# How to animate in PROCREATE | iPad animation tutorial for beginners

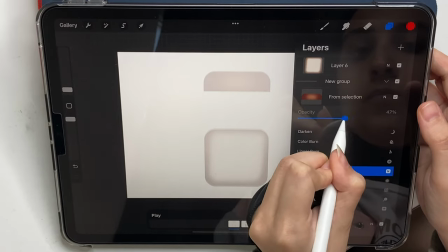like make them appear but not like just pop in the screen I
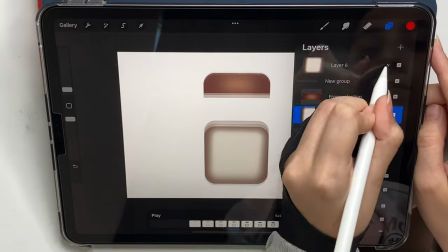want them to ease in so the opacity helps a lot to do that
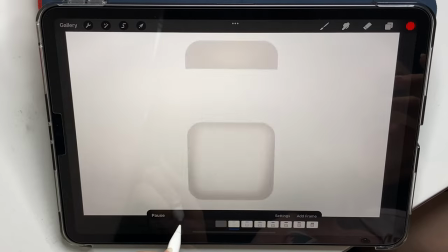and just increase it gradually until you reach 100 as you can see
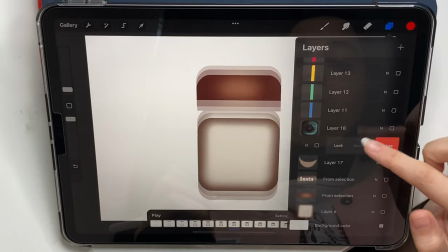now we're gonna move to the next part which is the big camera I'm gonna
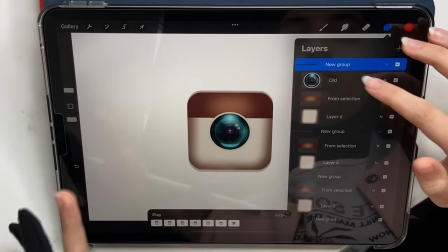duplicate the layer and take it to the last group now I also have the last layer and I'm gonna keep it safe because
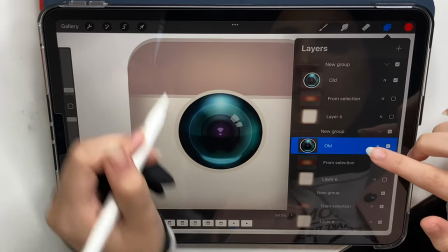i don't want to mess with that so we're going to work backwards again so duplicate the layer and take it to the previous group and we're going to make it
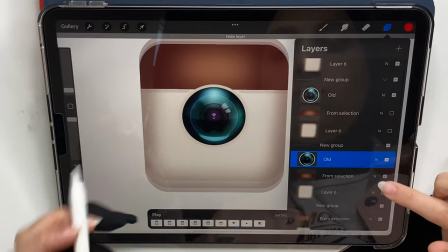a tiny bit smaller bigger changes in the middle and small again because i want it to pop and the reason why i'm turning off the base layers
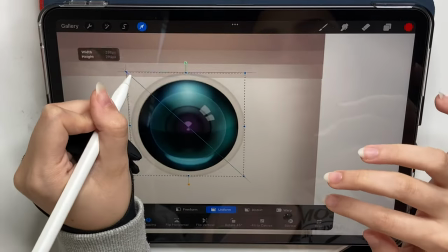is because i want to see the camera on the next group how it looked like how big it was and make sure that when i make
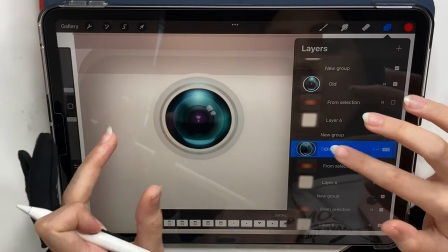my new camera or in the new group smaller I make sure that it's equal on each side as you can see if if
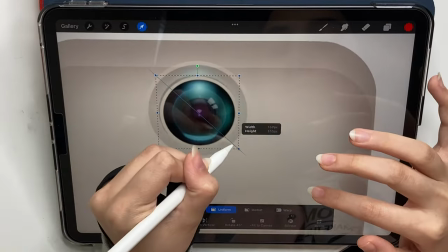they're turned on you won't be able to see the camera of course you can do this part like at the same time as you are doing that base but you
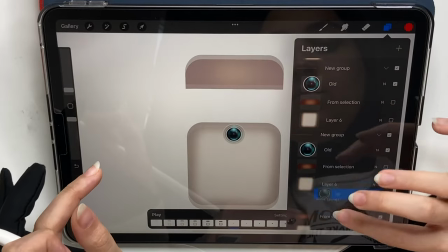don't have to it's easier that way you'll be more organized and you don't have to think every step in your animation through from the very beginning
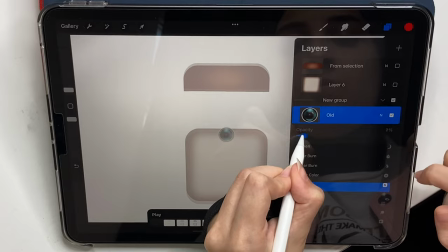you can just come up with ideas as you go along so it's very easy to go back to frames and just make changes or add things very
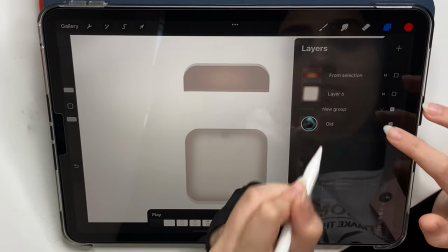easy and then we're gonna do the same thing for the opacity these two steps
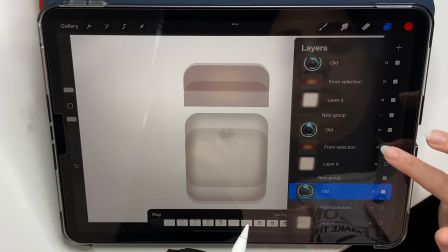are similar I started with five here but of course it's up to you maybe five
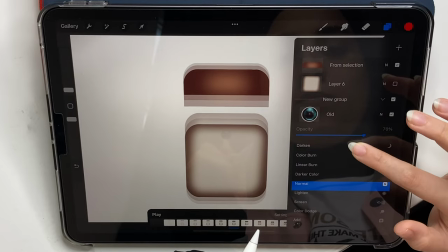ten thirty fifty seventy ninety and one hundred so it's up to
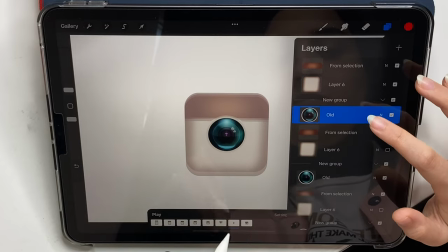you of course but it depends on how you see it how
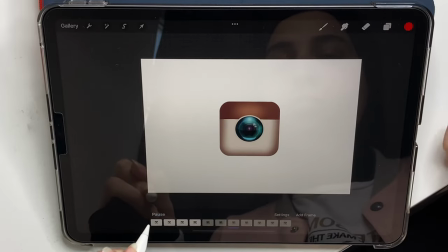it might look smoother it's up to you I'm gonna hold the duration so you can see it and I like that but as you can see the camera
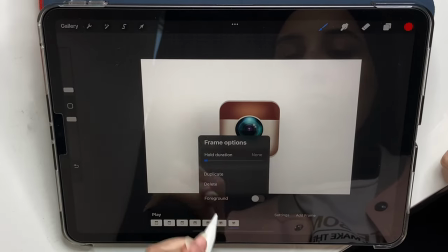just pops and stops so it's not natural so to make it look natural I'm gonna duplicate the last layer the final product and pick that
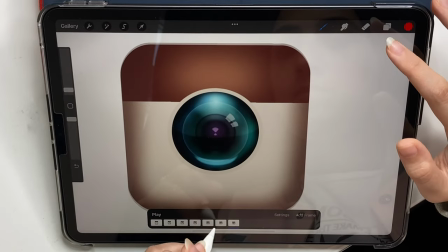camera layer and make it a tiny bit bigger we're gonna do like three layers of these just tiny changes so to make it
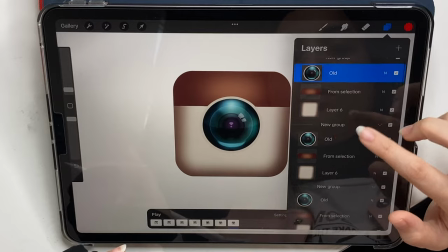pop and get back to its original size and to get it smaller again you can make it small the same way or you can just duplicate that older groups and
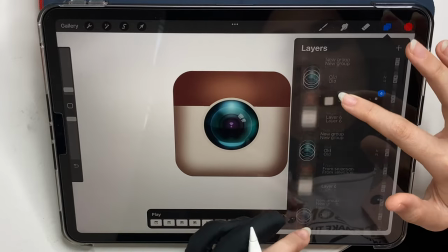put them up front I hope that makes sense and when we play that
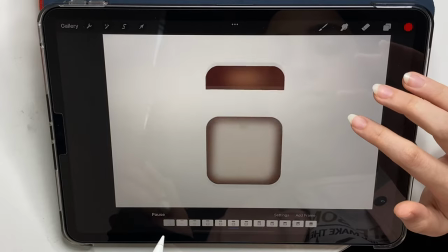it looks much better now and now we're going to move to the next step now
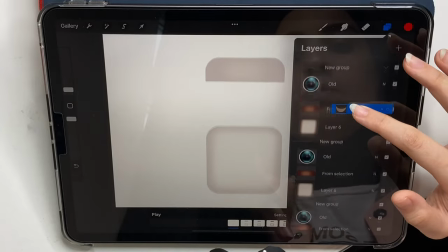let's go back to my source group and duplicate the shadow that i forgot to add uh under the camera of course and we're gonna
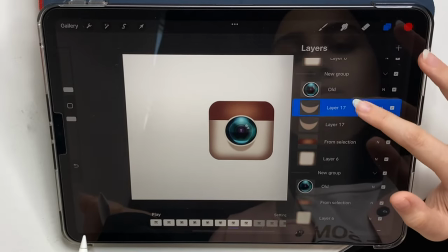do the same thing but uh i'm gonna duplicate it like because when the camera is big i'm not gonna change that i'm gonna change it only when the
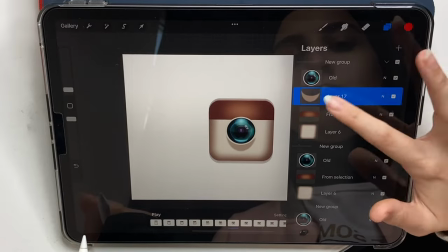camera is smaller you'll see that in a minute so just duplicate it put it underneath that camera layer and when the camera starts to get
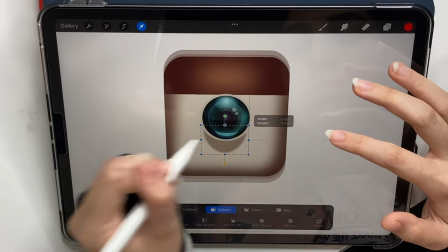small get it small with it and then play with the opacity to make it appear naturally
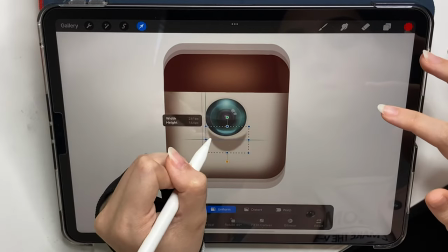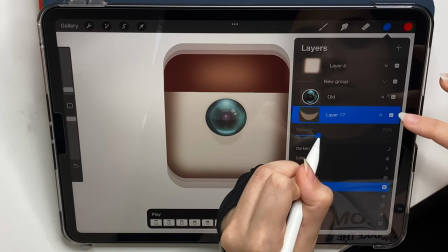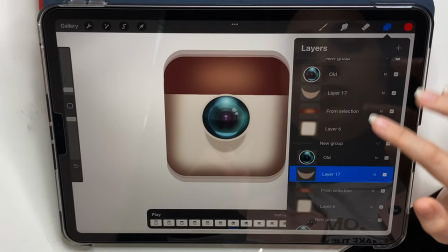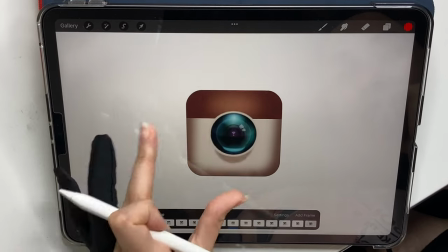and when you play it it looks good now i'm gonna move to the next part which is the camera and the insta badge we're
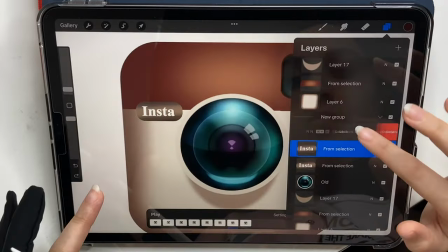gonna work with them together i want them to appear at the same time again take them to the final product the final layer and duplicate them take them back
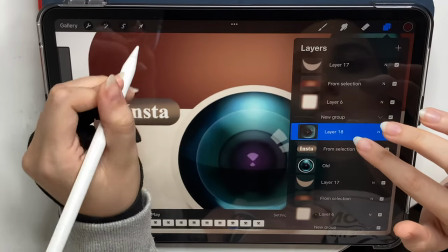a layer and we're gonna start here i want the insta to start small and pop and i want the camera to like drop down these are very
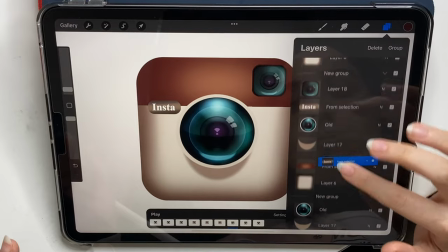simple movements of course if you have better ideas you can do that but I just went with the simple thing because I don't want to like
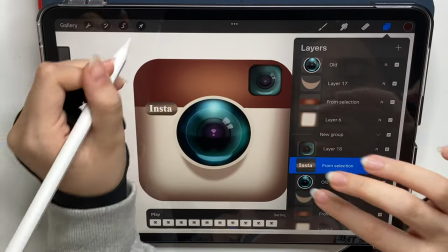waste a lot of time with this it only took me a couple of hours to do this so
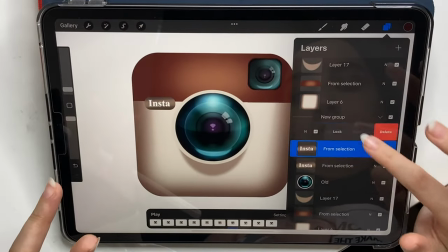yeah you can you can get creative with this of course and here's a tip I wish I did